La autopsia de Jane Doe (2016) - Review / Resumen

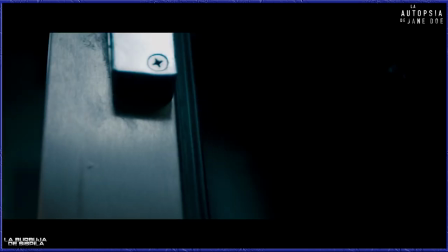[4:16]
A medida que las cosas se intensifican, estos ruidos se vuelven cada vez más prominentes,
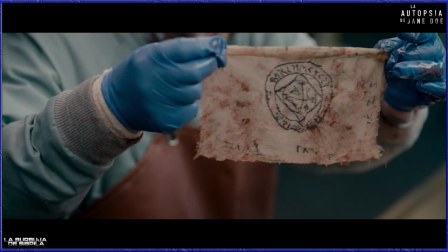[4:23]
lo que provoca algunas escenas de investigación intensas que aumentan constantemente la tensión.
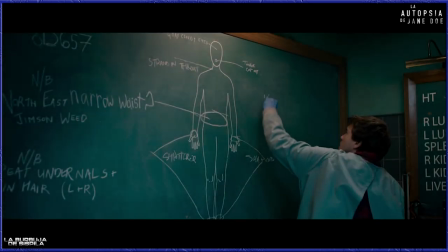[4:28]
A medida que avanza, hacen descubrimientos cada vez más desconcertantes.
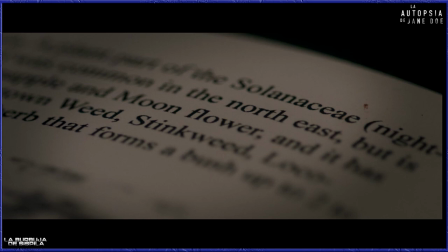[4:33]
Podría haber muerto de varias maneras, todas inexplicables y todas horribles. También descubren algunos objetos extraños espeluznantes dentro del cuerpo,
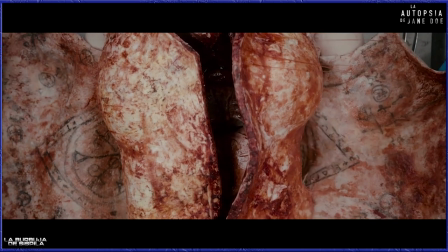[4:42]
algunos marcados con símbolos y números relacionados con atrocidades cometidas siglos antes.
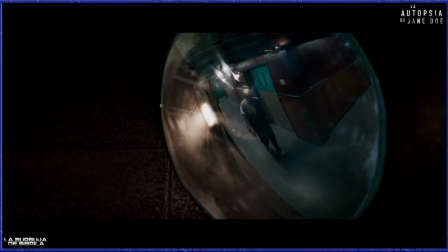[4:47]
Al tiempo y en la misma morgue, las imágenes de los espejos curvos se reflejan,
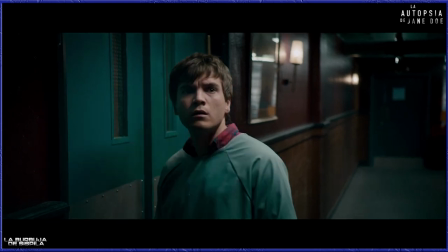[4:51]
nunca lo suficientemente claras para que nosotros o el personaje tengamos una buena vista de quién o qué deambula por los pasillos.
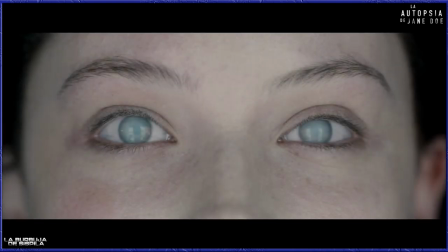[4:59]
Mientras tanto, comienzan a ocurrir cosas que sugieren que Jane Doe podría estar casi muerta.
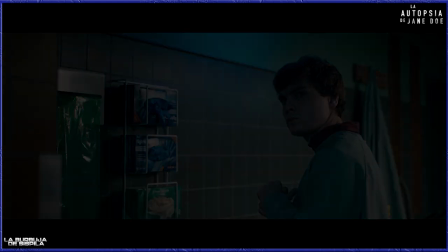[5:04]
No, no muerta del todo, no. Casi muerta. Pronto se dan cuenta de que la puerta se ha cerrado por sí sola.
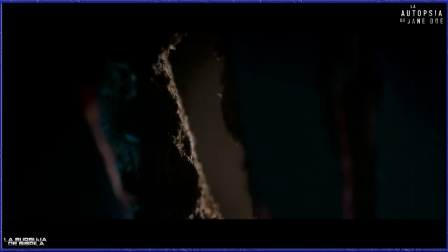[5:11]
Austin usa una hacha de emergencia para tratar de abrirla como si fuera el mismísimo Jack Nicholson en el resplandor.
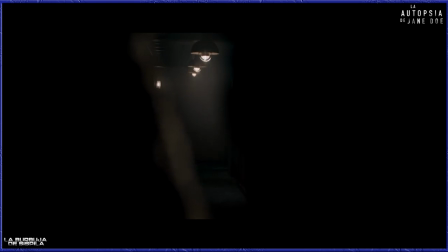[5:17]
Después, él y Tommy ven a través de una abertura hecha en la puerta que uno de los cadáveres desaparecidos está de pie al otro lado. Atrapados en la morgue con ella, con una tormenta repentina afuera que empeora por momentos,
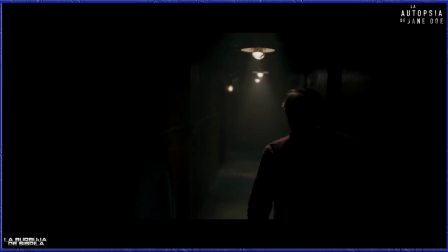[5:30]
sienten que la única forma de escapar podría ser aprender cómo y por qué murió en primer lugar Jane Doe. Y esta historia es oscura, espantosa y constantemente desconcertante.
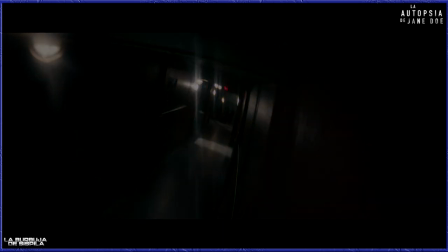[5:41]
La autopsia de Jane Doe aprovecha al máximo su entorno claustrofóbico, que es espeluznante como el infierno.
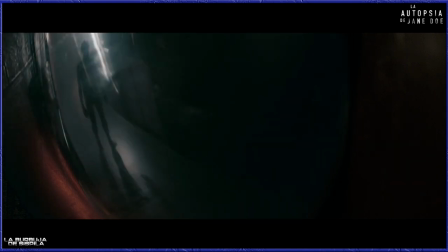[5:48]
Para empezar, un agradecimiento a la actriz Olven Kelly que hizo de Jane Doe,
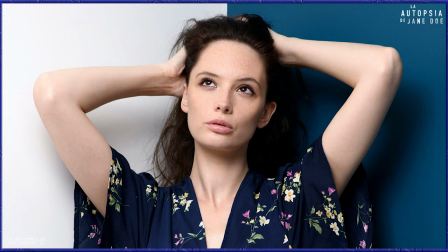[5:52]
ya que no debe ser fácil ser el cadáver inmóvil en una película, sin importar cuánto tiempo pasas frente a la pantalla.
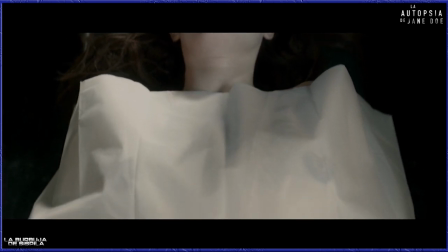[5:58]
Tener a una persona real como cuerpo fundamenta todos los efectos gore, de una manera que un maniquí no tendría. y ella,
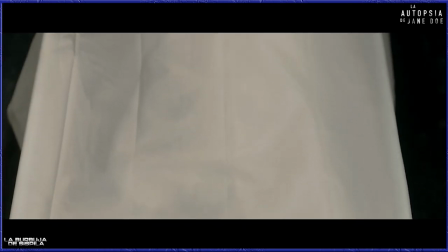[6:06]
sin cambiar la expresión en absoluto, logra transmitir una sensación de amenaza a medida que avanza la película.
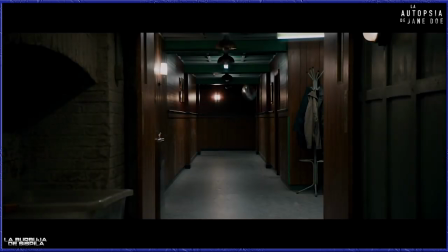[6:12]
El entorno de la morgue o crematorio es fantástico y contribuye a la atmósfera ecostrofóbica y es perlundante que la película se esfuerza por crear.
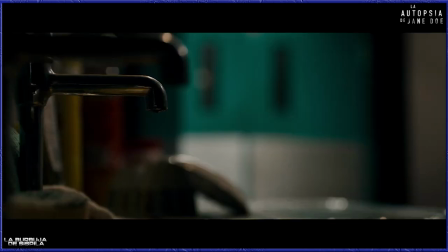[6:19]
Los espejos mugrientos en las esquinas de los pasillos se usan con gran efecto y el contraste entre la oficina y el crematorio sucio y bien usados,
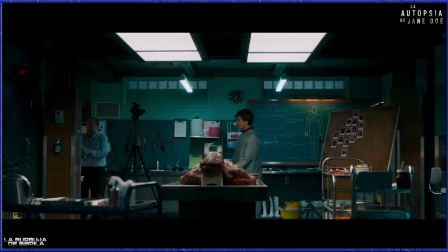[6:28]
con las salas de autopsias de alta tecnología y bastante impecable, proporcionan un gran contraste visual. Aquí hay algunas curiosidades.
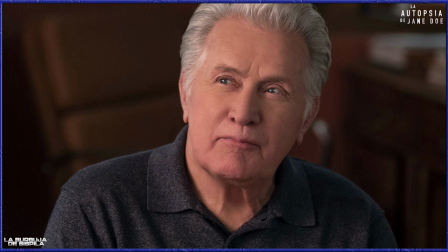[6:36]
Martin Sheen fue elegido originalmente como Tommy, pero tuvo que abandonar debido a conflictos de programación y fue reemplazado por Brian Cox.
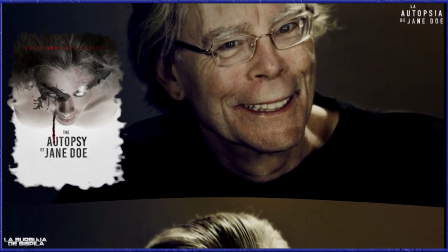[6:45]
Por otro lado, Stephen King dijo sobre la película, la autopsia de Jane Doe es horror visceral, mirala pero no solo.
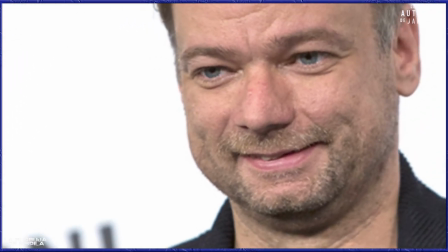[6:53]
André Obedral dijo que Orban Catherine Kelly tuvo un papel más difícil
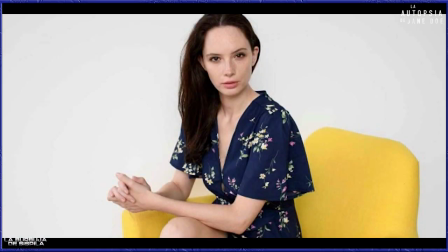[6:58]
de la película y le dio crédito para hacer que todos los demás se sintieran cómodos en el set.
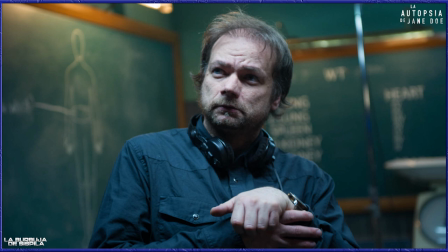[7:03]
También el director noruego André se inspiró para hacer una película de terror después de asistir a la proyección de Expediente Warren del 2013.
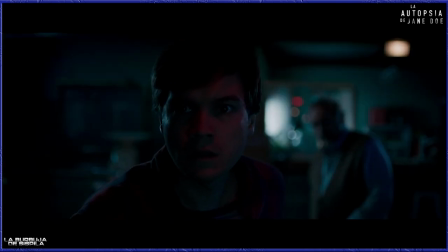[7:11]
Aquí otra curiosidad, es cuando se evalúan los daños durante una pausa en la acción en el laboratorio principal de la autopsia. La cámara se desplaza inmediatamente desde la cabina de la ducha hasta un primer plano del agujero abierto a través de la puerta,
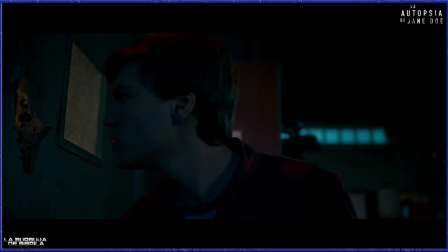[7:25]
enfocándose en el ojo de un personaje que mira inquisitivamente a través de él. Ambas probables homenajes a películas clásicas de terror
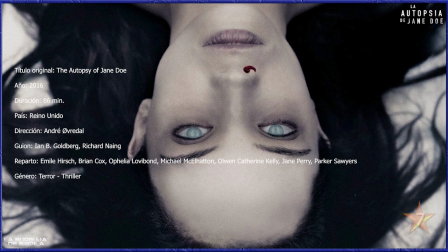[7:37]
Mi valoración de la autopsia de Jane Doe es de un 7 sobre 10 Si aprecias las películas clásicas de la vieja escuela como La niebla de John Carpenter Jane Doe no te decepcionará Esta es una película atmosférica y espeluznante Que utiliza su escenario caustrofóbico y su pequeño elenco extremadamente bien En general,
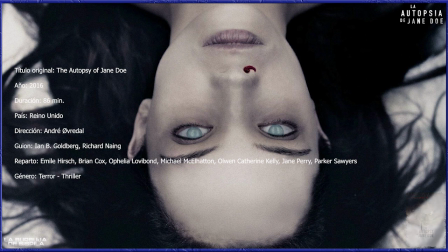[7:56]
esta es una película que merece y requiere tu tiempo para verla Y te aseguro que la disfrutarás Por último, suscríbete al canal, dale un me gusta bien grande al vídeo y nada más por aquí, así que recordad, el cine es un espejo pintado.